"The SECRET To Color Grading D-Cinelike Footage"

Sometimes it's around 52, sometimes up to 55, but it's not too much, just a bit of extra saturation added back in there just to bring it back to life.
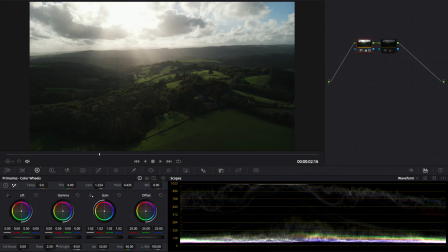Now, if you look down below, you can see I've actually lifted the shadows a little bit. I could go a bit further if I wanted to see more detail down there.
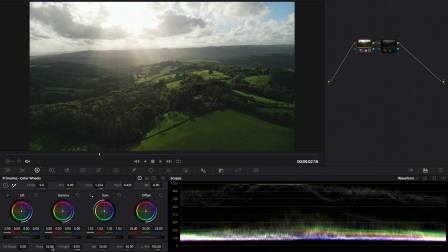I wouldn't be afraid to lift them further. At the end of the day, your footage is going up onto YouTube.
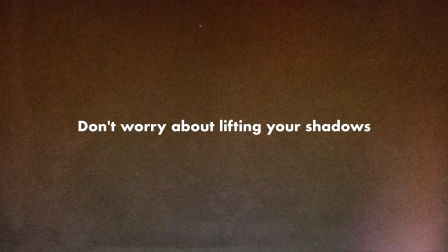It's going up online. So don't worry too much about the noise and the shadows. You know, yes, it might look quite noisy when playing back on your computer, but reality, once it's compressed and online, you're probably not going to really see it.
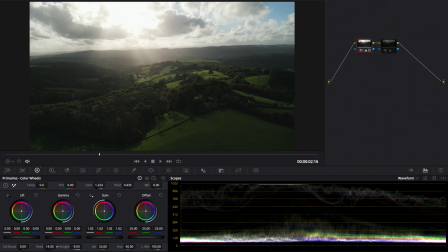Your viewers aren't going to really notice it. So if you do need to lift them, then certainly go ahead. But I'm actually quite happy with these kind of shots, just to keep them all looking quite dark. When it comes to the highlights,
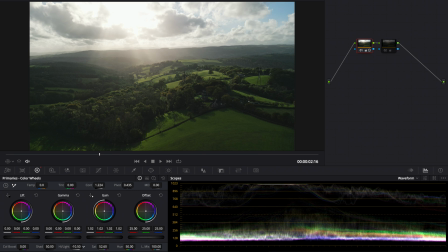I do try and bring them down a little bit, but of course that sun is clipped, so you've got to be careful not to bring it down too much, because then you'll really notice where the image has clipped. So yeah, you can bring it down and maybe save a bit of data that was still up there in the highlights. As you can see on the waveform, it brings back a little bit, but you don't want to go too far, because otherwise it's just going to not look that nice again.
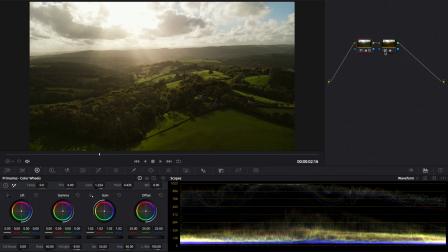On the second node here, you can see I've actually kind of given it a bit more of a look. I've really warmed up the image. It's just a personal preference. I think the Mini 3 Pro footage looks really nice when really warmed up, especially at this time of day where it was near golden hour. Now, if you do want to see more detail, what I would just do is a secondary shot.
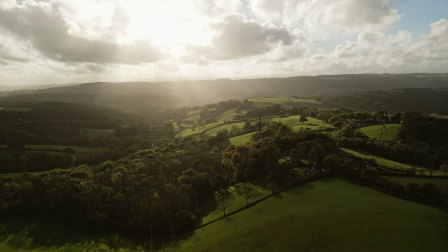Rather than trying to get it all in one, embrace the shadows, make sure you protect those highlights,
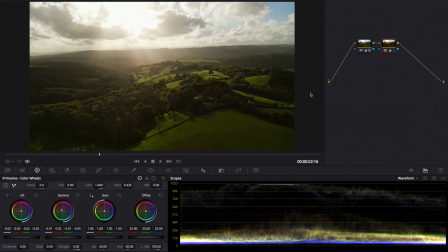and then just do a second shot where you expose for the landscape.
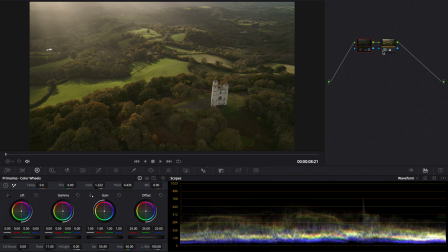This is where you can do effectively your close-up or your secondary angle, where you can get that detail that perhaps you couldn't get in the other shot.
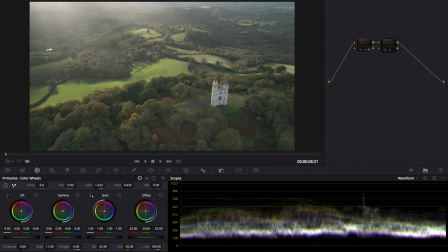As you can see in this image here, the actual base image is a lot brighter than the other one. So I've actually increased the exposure on the drone so that there's more light going in. And this is another little tip. I always try and make sure I maximize the image from the drone. I always try and make sure that I'm just below clipping highlights. So whatever the brightest part of that image is, I'll tweak the exposure so that it just starts clipping, and then I bring it back that one step on the shutter, just so that you're getting the maximum information in your image at all times. This is why you don't really want to be too strict about the shutter rule. You've got to give yourself a little bit of leeway either way when you're applying your ND filters on your drone. Because you don't have aperture control in the Mini 3 Pro, you're going to have to use that shutter, even a little bit, just to make sure that you can control and maximize your image.
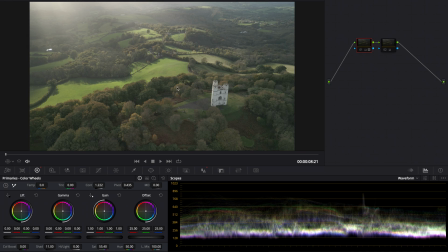So now with this image, because we've maximized our dynamic range by just cutting out the sky,
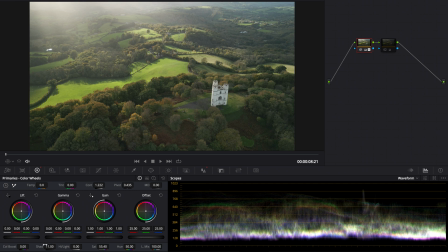we're just avoiding looking at the sky so that we can just really look at the valley below and make sure that we can increase the exposure as far as possible.
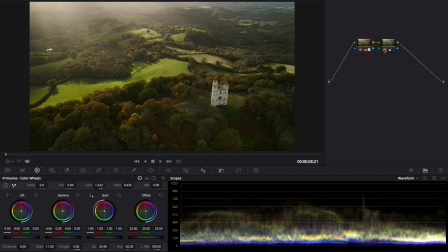Actually, it meant I could bring things down a little bit in post, so it gives you an even cleaner image than if you were to shoot this at perhaps the correct exposure on the drone as you're flying. So because I was slightly overexposed here, but not clipping, key thing there, I've actually brought down the highlights slightly,
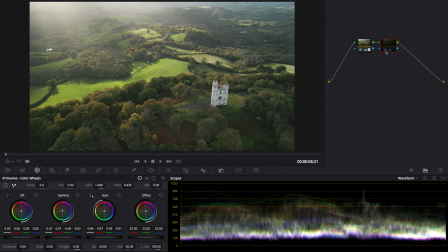and I've also brought down the mid-tones just to give it a slightly richer image. I'd love to know how you color grade your Mini 3 Pro footage. Please leave a comment down below, because I'm really fascinated about how other people are handling it as well. As I've said, this isn't a drone with a huge amount of dynamic range.
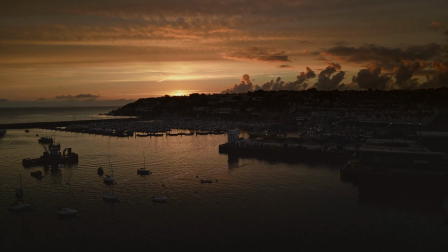However, you can get amazing results out of it if you just know how to control the image and protect the highlights.
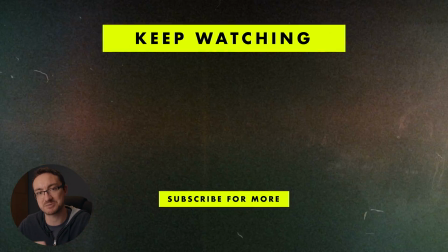I hope you found this video useful. If you have, please like and subscribe, as it massively helps me out. And thank you very much for watching, and I'll see you next time.
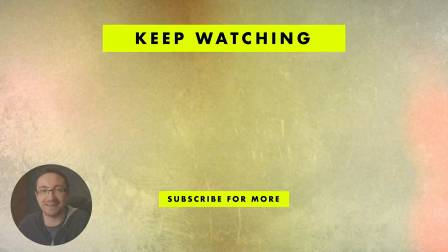Goodbye.